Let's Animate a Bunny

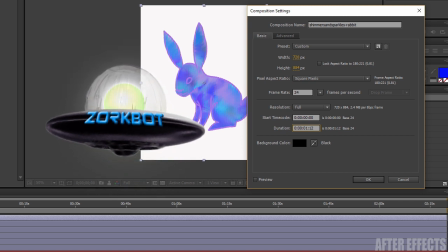497s
Since we're making an animated GIF, we want to limit the size as much as possible.
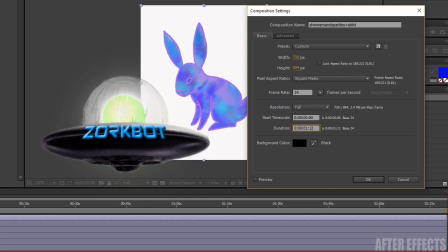504s
1.5 seconds is a good amount of time to create a looping animation. Anchor points.
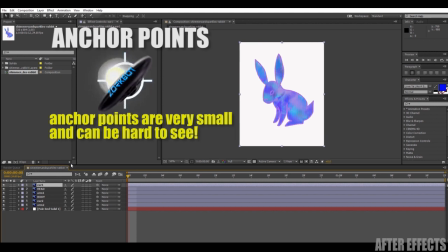510s
Okay, I'm setting the anchor points for each layer. Think of anchor points as these little hinges. Click on a layer, expand the transform menu,
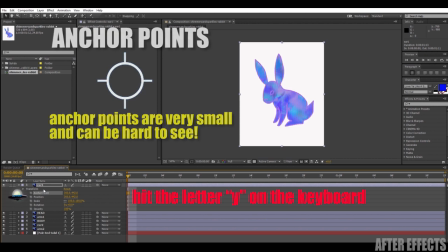521s
highlight anchor point, and hit Y. Then it's just a matter of dragging the little anchor point to the right place.
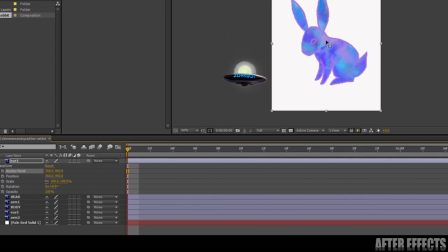529s
It'll be clearer once we start making things move.
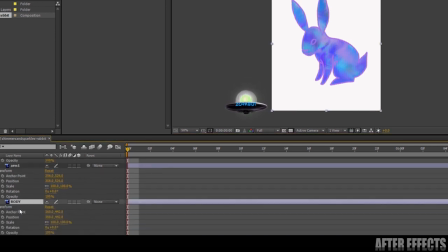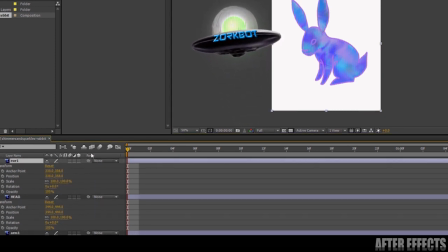539s
Next, we're linking layers. Okay, here we want to link the bunny ears to the head.
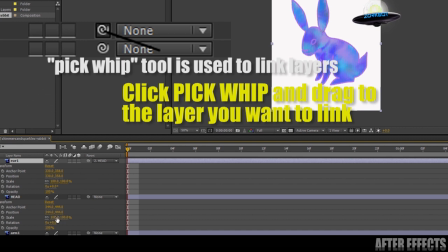548s
So if we move the head, the ears move along with it.
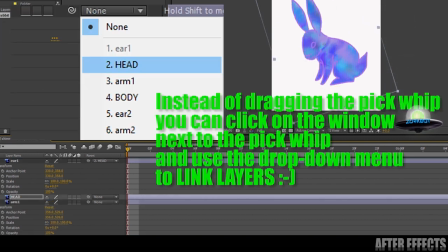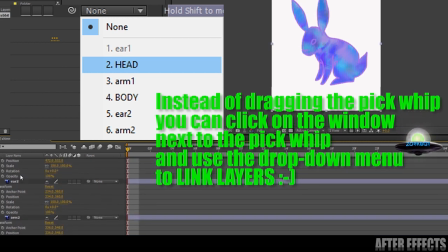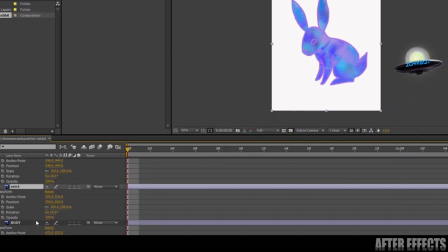573s
Link the arms to the body.
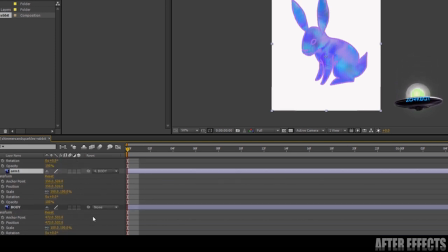Now finally, we're ready to start animating. Notice the tiny stopwatches beside the transform menu items like position and scale and rotation.
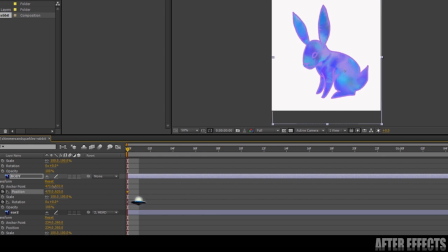594s
You click on that so we can create a keyframe. Keyframes are how we animate.
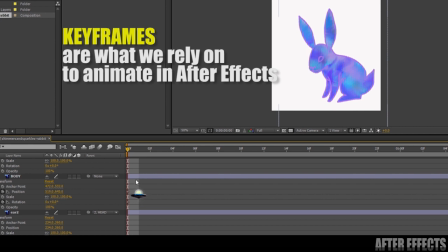601s
We place keyframes at different points in our timeline in order to create movement.
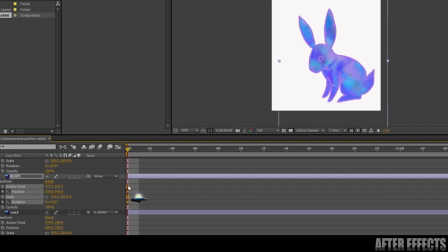607s
Notice how the keyframes look like little diamond-shaped markers in the timeline. I'm going to change that slightly. This isn't too important, but it's something I do to help smooth out movements.
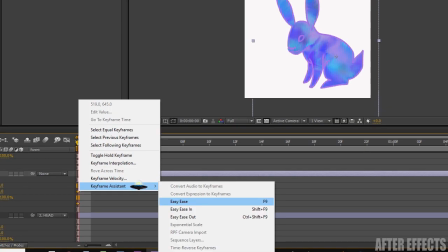617s
I select the keyframes, right-click on the mouse, select Keyframe Assistant, then Easy Ease.
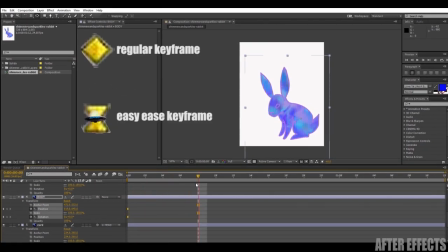625s
That will change the shape of the keyframes, and it'll just smooth out the timing so movements look a little less robotic.
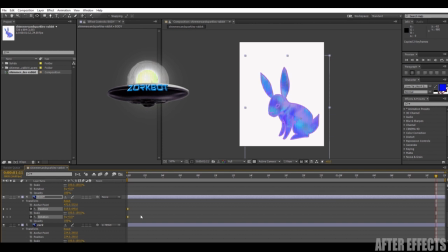632s
Again, this isn't too important at this point. You can totally skip this if you want to just play with basic movements for now. We're going to start with big general movements here, and then we're going to add details as we go, okay? We're focusing on the body layer here because all the layers link back to our body layer.
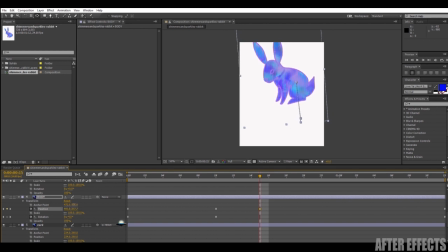650s
The ears are connected to the head is connected to the body, the arms are connected to the body. At each keyframe, I'm adjusting the position and the rotation values. A lot of this is trial and error. You should experiment with it on your own. Here I'm just guessing what might look good to create a hopping movement. Notice for every layer, I want to begin and end with the same keyframe values because we want this to loop perfectly.
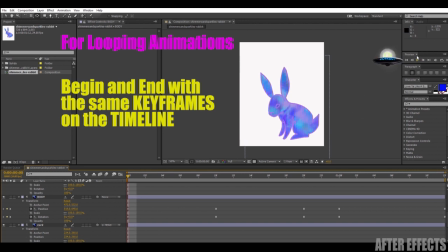679s
I'm going to hit the play button to preview the animation.
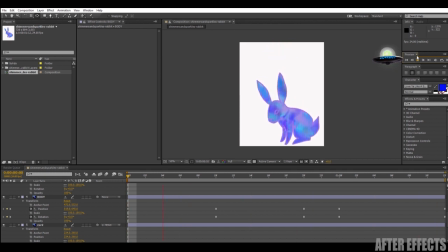683s
Now, even with just one layer of movement, you can already see this bunny coming to life. Before we go further, I'm just going to click on this button for each layer that's labeled Motion Blur. When that's checked, it'll automatically create a blur effect when something's moving at a certain speed. It's just another little thing to help us convey a sense of life. Now we're going to add a little motion to the head. Just focusing on rotation with the head, it's going to rotate on that anchor that we've already set. Of course, the ears move along with it since they're linked.
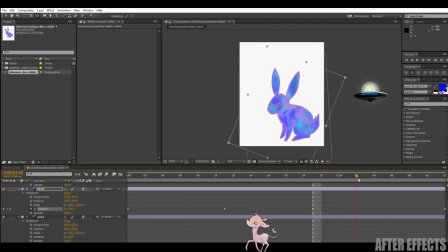719s
A lot of this is using your imagination now, trying to imagine how this creature would move. I imagine it bobs its head slightly as it hops because of gravity and momentum.
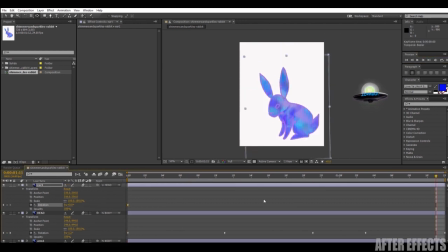732s
Next, I want to focus on those ears. Again, I'm just going to use changes in rotation throughout the timeline. I want to make the ears seem floppy as it hops. Right now, they're too stiff.